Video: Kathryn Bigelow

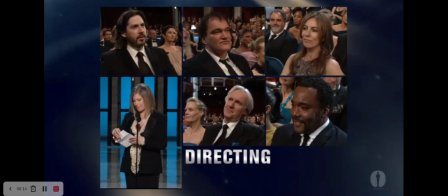3s The winner is, well the time has come,
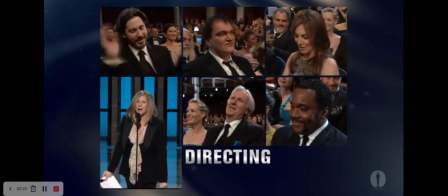11s Catherine Bigelow!
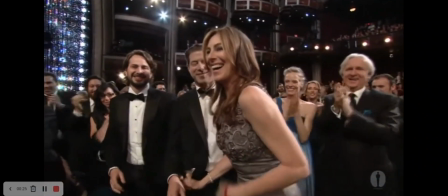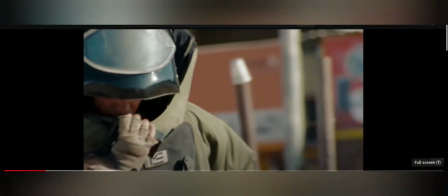21s
Catherine Bigelow is the first woman to win the Best Directing Oscar in 2009 for her film The Hurt Locker,
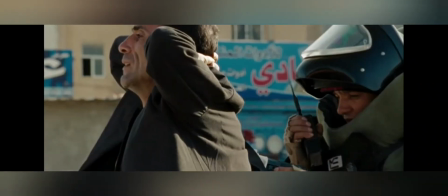28s
beating out ex-husband James Cameron for his film Avatar, even though she won in 2009 for a war drama.
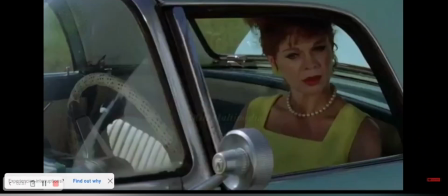37s
Catherine Bigelow has been making films since the 80s and in different genres.
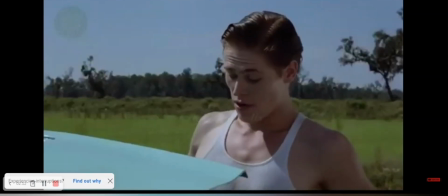42s
Catherine's style is hard to pinpoint, but if I had to describe it in one word, it would be realistic.
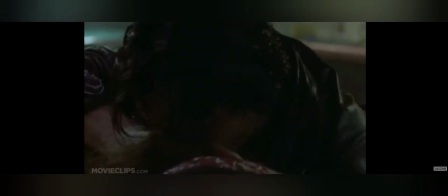48s
Even when making the horror movie Near Dark, the vampires in the film are portrayed in the most realistic way and matter-of-fact way possible.
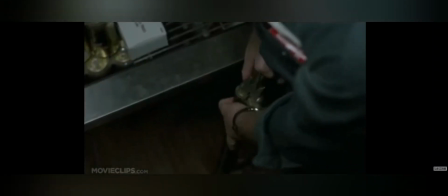56s
They aren't romanticized and the word vampire isn't even spoken in the film.
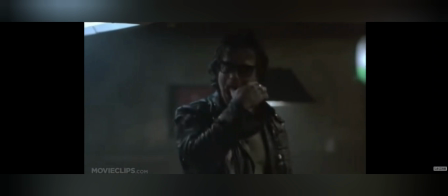61s
Even when tackling strange and otherworldly subjects, she portrays them as realistically as possible.
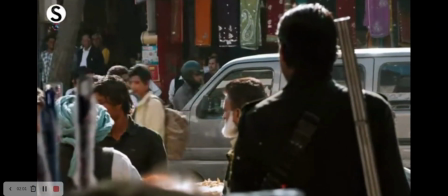67s
Because of this, the production design in her films are focused on realism,
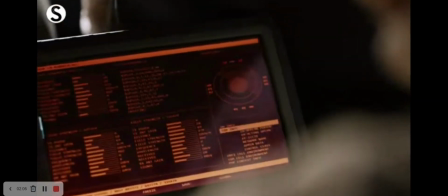71s
using real-world and filming on location, when portraying events based on real life.
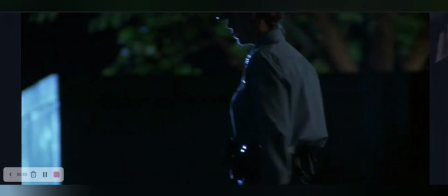77s
Color is also used realistically. Though in her films not based on real events, she uses blues to portray nighttime scenes,
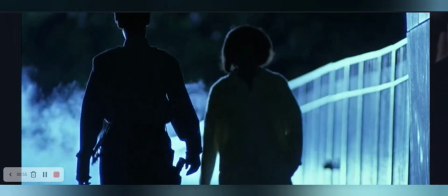84s
especially in crime thriller film Blue Steel, the closest film she has in her filmography to a film noir.
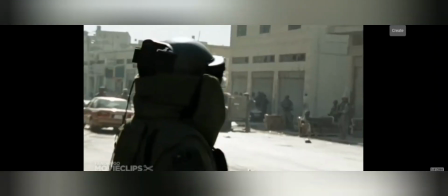90s
Her cinematography varies, depending on the subject matter. The Hurt Locker in Detroit are filmed in a documentary-esque style,
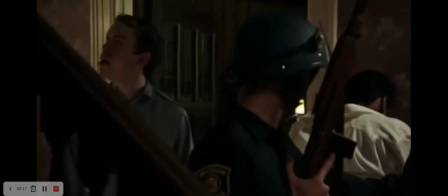97s
capturing the intensity of the Iraq War and the 1967 Detroit riots and making the film seem more realistic.
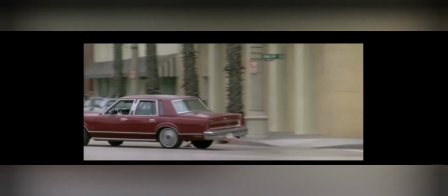106s
The editing in her films depends on the subject's matter.
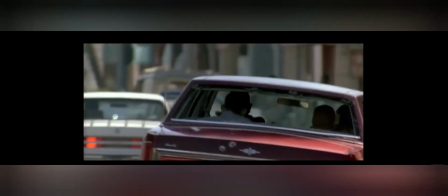110s
When portraying action scenes, Bigelow does an excellent job focusing on action scenes and doesn't cut away from them,
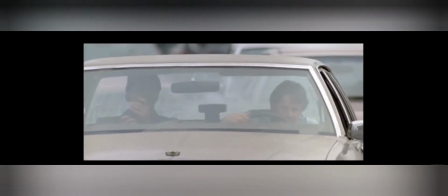117s
such as in the car chase scenes in Point Break, Blue Steel, and Knee Dark.
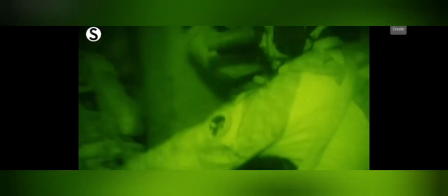122s
Bigelow uses sound and music to increase tension. In the famous Osama Bin Laden assassination scene in Zero Dark Thirty,
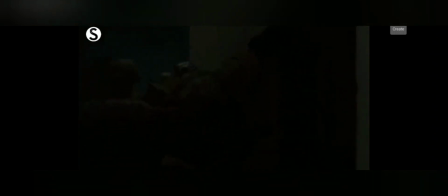130s
Bigelow uses minimal sound and music to raise tension and make the scene more realistic. All in all, Katherine Bigelow is a remarkably interesting and unique filmmaker.
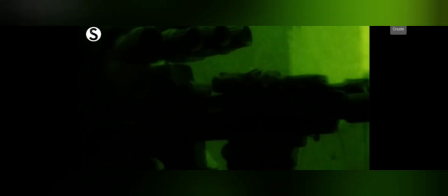139s
If you haven't seen Point Break, I highly recommend it as I believe it is her the best film.